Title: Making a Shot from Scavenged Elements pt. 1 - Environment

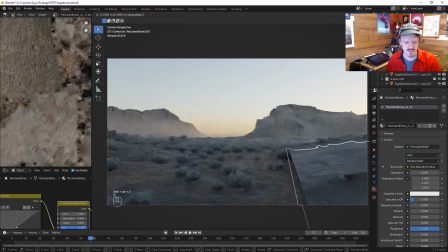1578s
And okay, this is looking pretty good to me. Still have to figure out how to make some pieces not intersect, but especially if like the camera's moving real quick. And I love how much getting an HDRI and some like volumetric haze in there just helps make this feel like a real place.
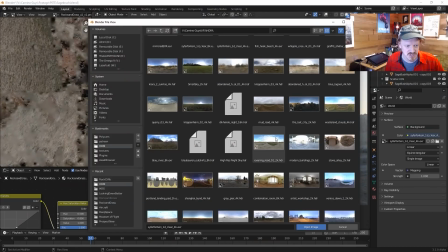1592s
Okay, let's swap out the HDRI. Just want to try all of them.
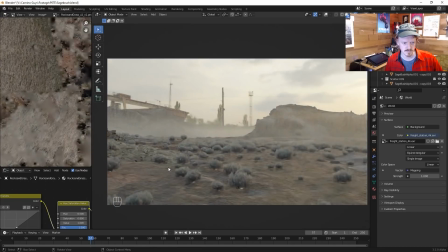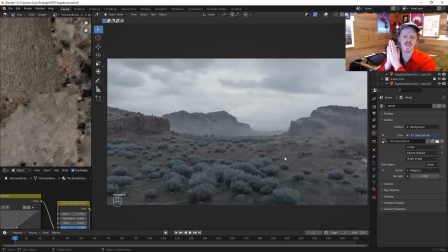1601s
Yeah, I like it overcast. It does render pretty slow, but I think that'll be okay. I don't think it's going to be a very long sequence, and my words are starting to get a little bit slurred, although you can't tell because I delete all those takes, but I think I might call it a night for tonight,
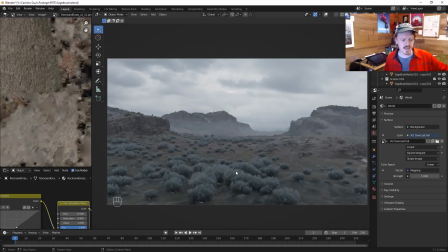1616s
and at a later night, I will make a dude on a bike.
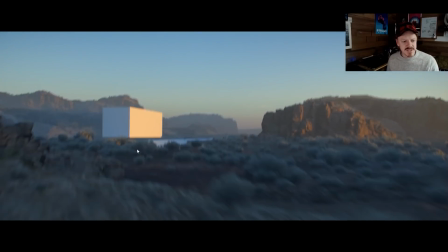1623s
And yeah, I did end up staying up a little bit and doing some more work on this shot, mostly just copying some more rocks into the distance.
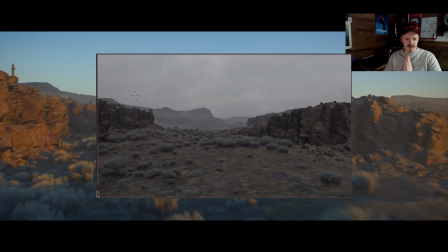1630s
And I cycled through a bunch of different HDRIs and finally found one that I wanted. I liked this one just because it has this low-lying sun,
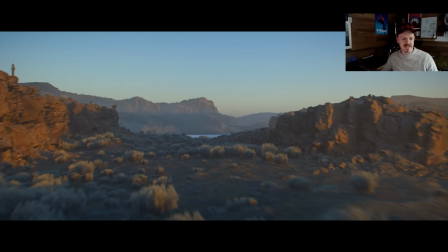1637s
which means we're going to be getting that great sense of motion as things pass into and out of the sunlight,
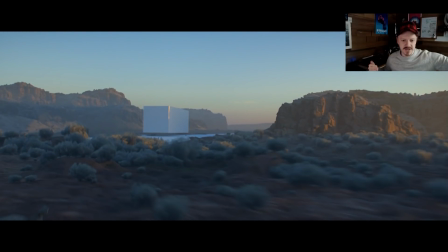1643s
which I think works really good for just adding all of these layers and making the shot feel really kind of epic and
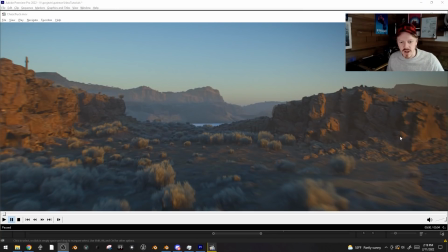1648s
expansive. And something that's kind of obvious but made a huge difference was flipping this rock face so that the baked-in sunlight actually matches the lighting from the HDRI. Like, it doesn't feel as Photoshoppy anymore because it just gels a lot better. The camera motion is not good.
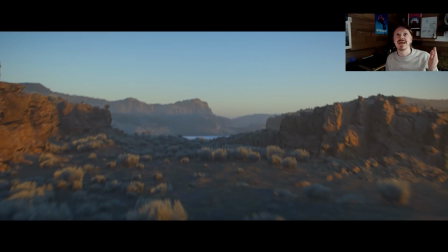1662s
It's basically just 3 keyframes. You can watch my animating a action camera tutorial I uploaded to the Patreon a while back.
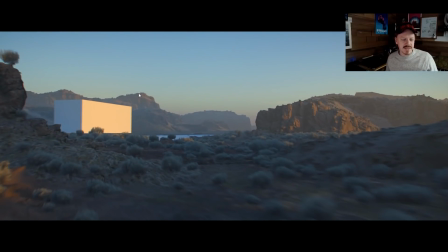1670s
The reason, like the camera shake feels like it's a bunch, it actually isn't.
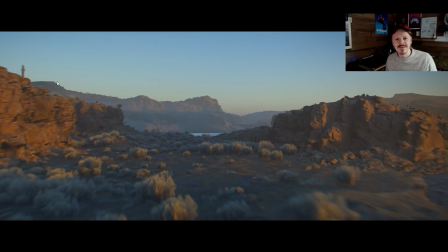1675s
Like, it's only wiggling like this much, and we regularly watch camera shake in movies. It's like crazy.
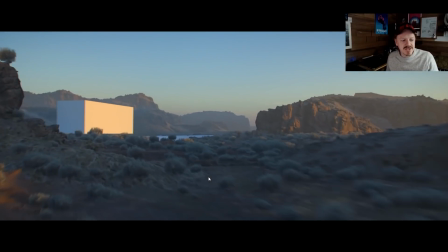1681s
It's because it doesn't match like the reality of the shot.
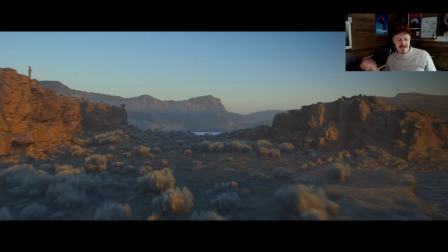1685s
I wanted to kind of imply that maybe there's like a dune buggy and we're chasing a guy on a motorcycle, but I animated it kind of as if it's a drone shot, and then I decided to split the difference by adding a car
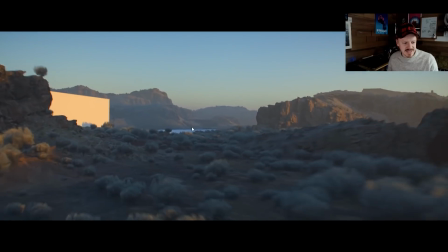1698s
camera shake over the top of it, which means it doesn't feel like this is reacting to the ground at all.
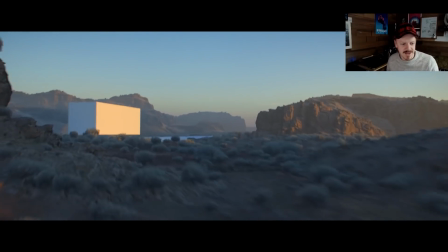1703s
It just feels like it's shake that's stuck on top of the thing. But the final will feel really good.
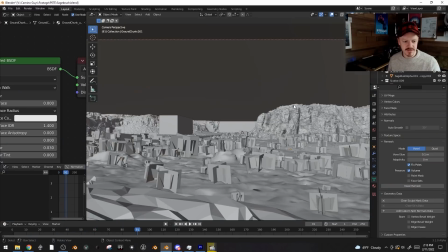1708s
And I added this truck placeholder going through, and I'm glad because all the sagebrush is just planes.
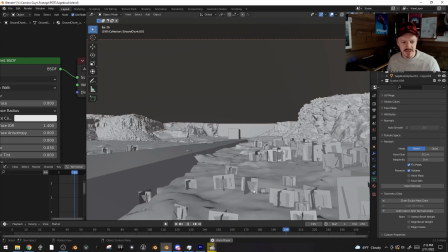1714s
We have a pretty good frame right here, which will make animation a lot easier.
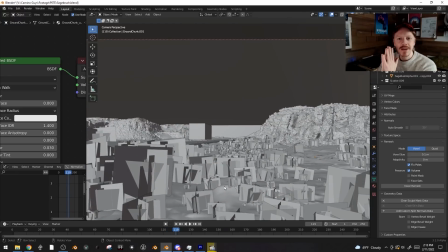1718s
But yeah, we'll start figuring out how to rig up the bike dude and get a Nathan scan and putting that thing together, I think, in the next video. Or maybe I've got some ideas for how I want to do the truck. I want to do a really wacky design for the truck, which would be kind of a cool sci-fi vehicle thing, hopefully. But yeah, hopefully this was kind of interesting.
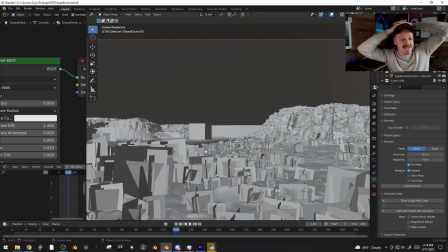1736s
This was a lot easier to make than most videos, I can say, because it's just doing stuff. So I'm hoping people are into it. I'll talk to you soon. All right.